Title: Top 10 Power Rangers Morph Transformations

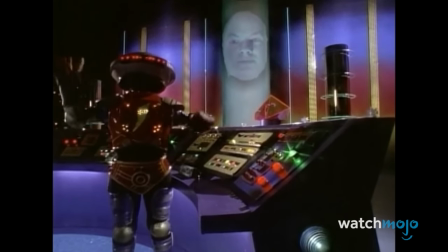To this day, hearing the iconic original cast yell out their signature dinosaurs just never gets old.
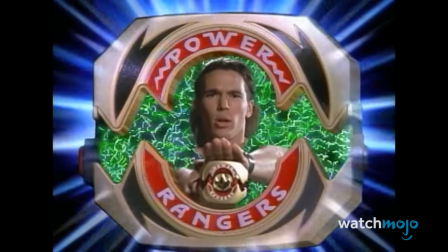It's morphin-tons! Dragon-sword! Mastodon! Pterodactyl!
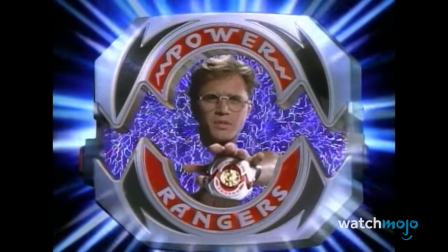Triceratops! Sepertooth-Tiger!
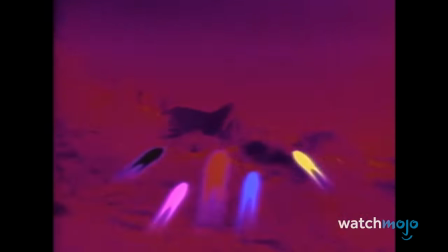Usually, the sequence transitions in dramatic fashion with the Red Ranger before transitioning to a dramatic group shot.
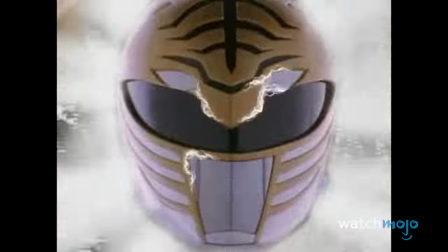And that's it! Somehow, this straightforward sequence has still remained iconic to every Ranger fan.
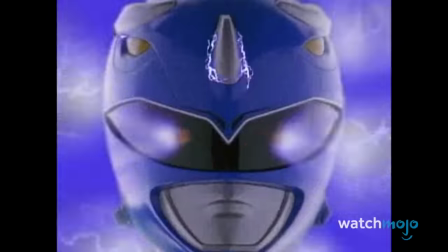Later on, there would be plenty of variations and additions to the Mighty Morphin transformation.
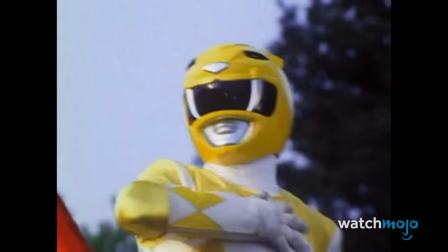But none of them can capture the wonder of the very first time the teenagers with attitude changed.
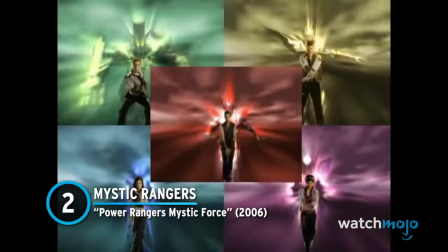Number 2. Mystic Rangers. Power Rangers Mystic Force.
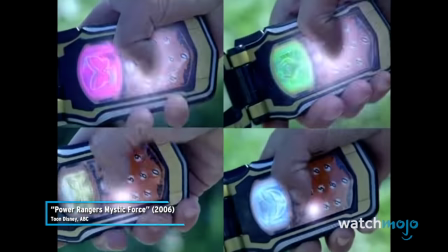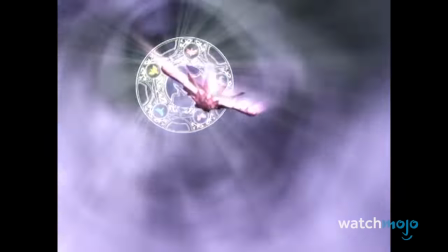If you want to make this tremendous sequence, you'll need cell phone morphers, some lightning, and a whole lot of flair.
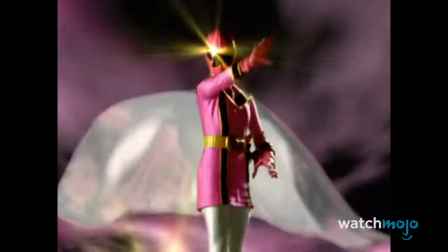The combination of all those elements gives you a captivating transformation that practically speaks for itself.
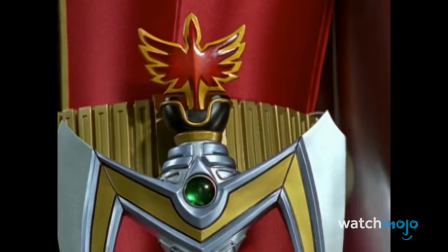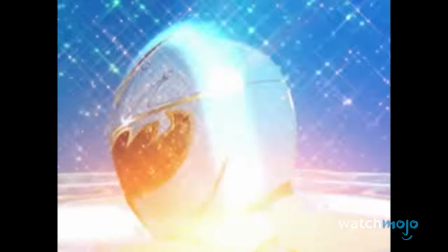Every time the Mystic Force Rangers change, the flashy CGI and outstanding coloring catches the eye, but it only gets better from there.
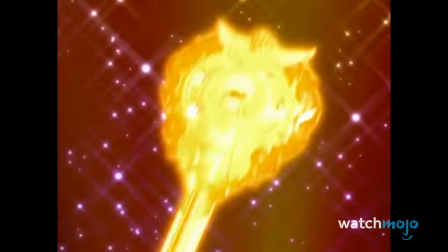Just when you think the morph is over, each of the Rangers strike a final pose that's nothing short of jaw-dropping.
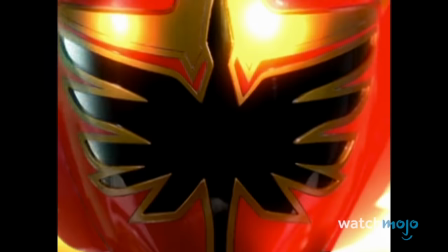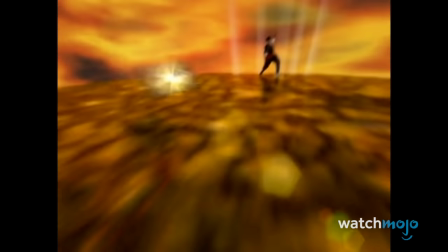Warriors!
This sequence represents everything that a great morphing sequence should be.
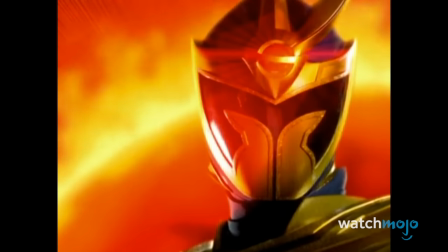It's enchanting, riveting, and impressive all at the same time. It's so good that it makes you wonder if there's actual magic involved.
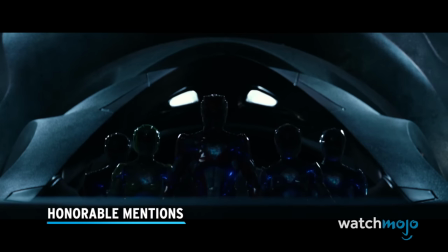Before we unveil our top pick, here are a few honorable mentions. The Power Rangers finally transform.
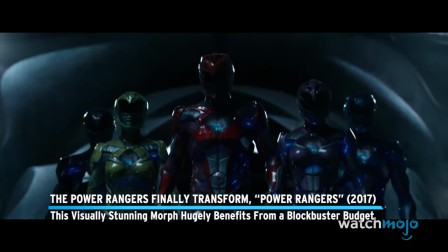Power Rangers. This visually stunning morph hugely benefits from a blockbuster budget.
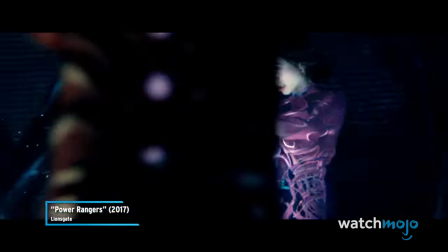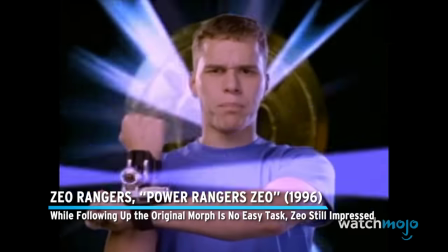Zeo Rangers. Power Ranger Zeo. While following up the original morph is no easy task, Zeo still impressed.
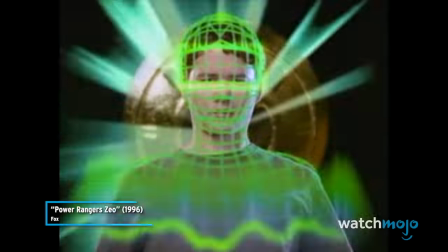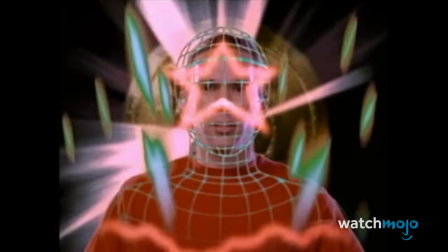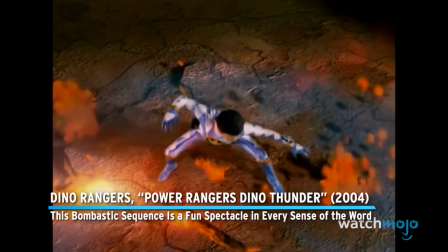Dino Rangers. Power Rangers Dino Thunder. This bombastic sequence is a fun spectacle in every sense of the word.
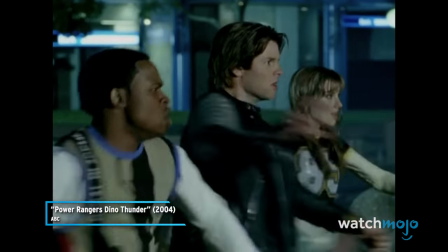Ready, ready. Dialoguner, power up. Ha!
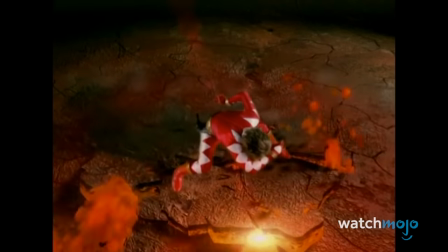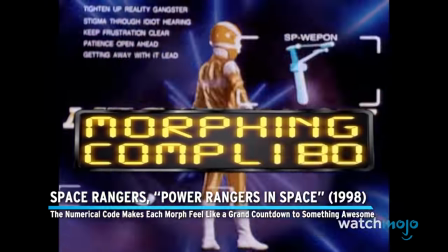Space Rangers, Power Rangers in space. The numerical code makes each more feel like a grand countdown to something awesome.
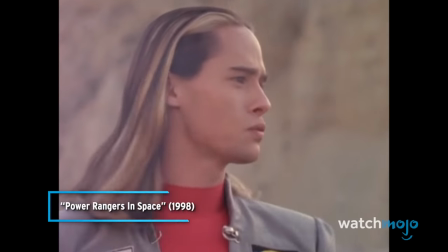All right, let's rock it.
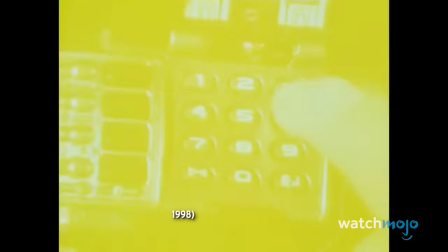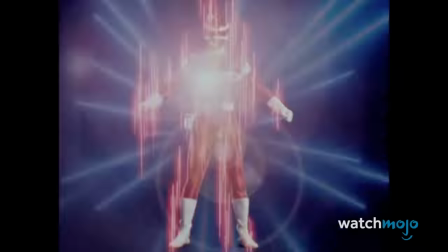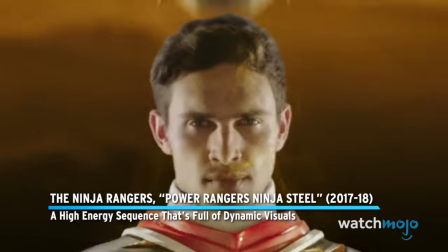The Ninja Rangers, Power Rangers Ninja Steel. A high energy sequence that's full of dynamic visuals.
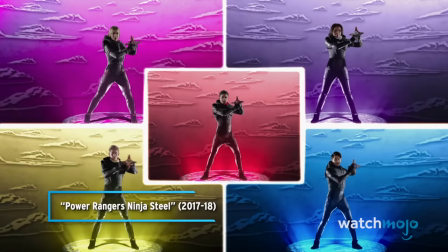Ready, ready.
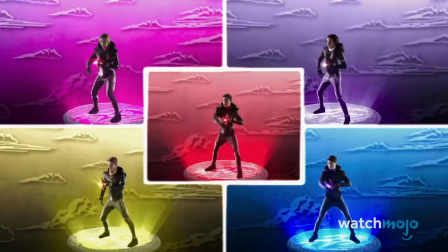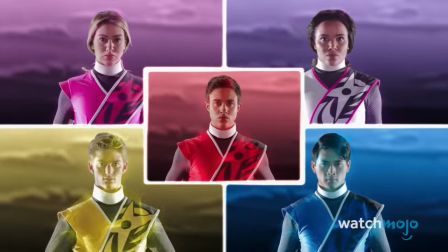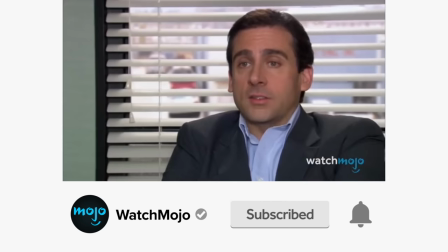Before we continue, be sure to subscribe to our channel and ring the bell to get notified about our latest videos.
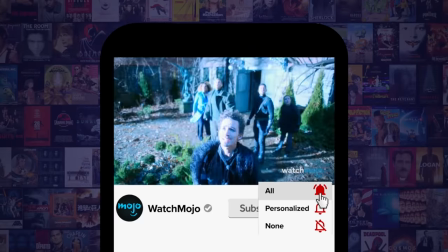You have the option to be notified for occasional videos or all of them. If you're on your phone, make sure you go into your settings and switch on notifications.
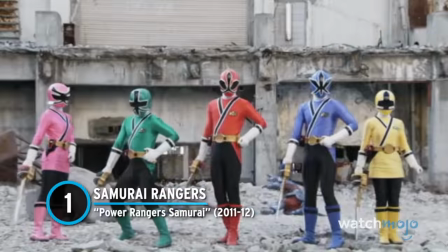Number 1 Samurai Rangers Power Rangers Samurai
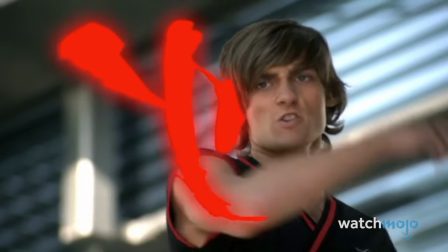To call these morphs superb would be putting it very lightly.
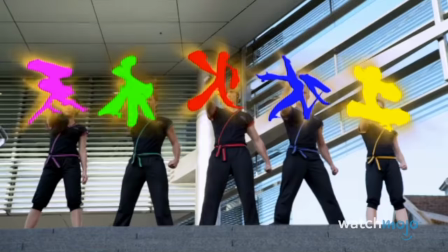For one, having the rangers write out ancient symbols was a brilliant way to incorporate the season's theme into the transformations.
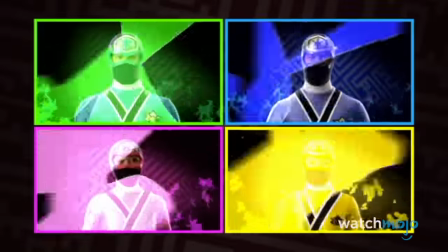Thankfully, the suit up kept that momentum going.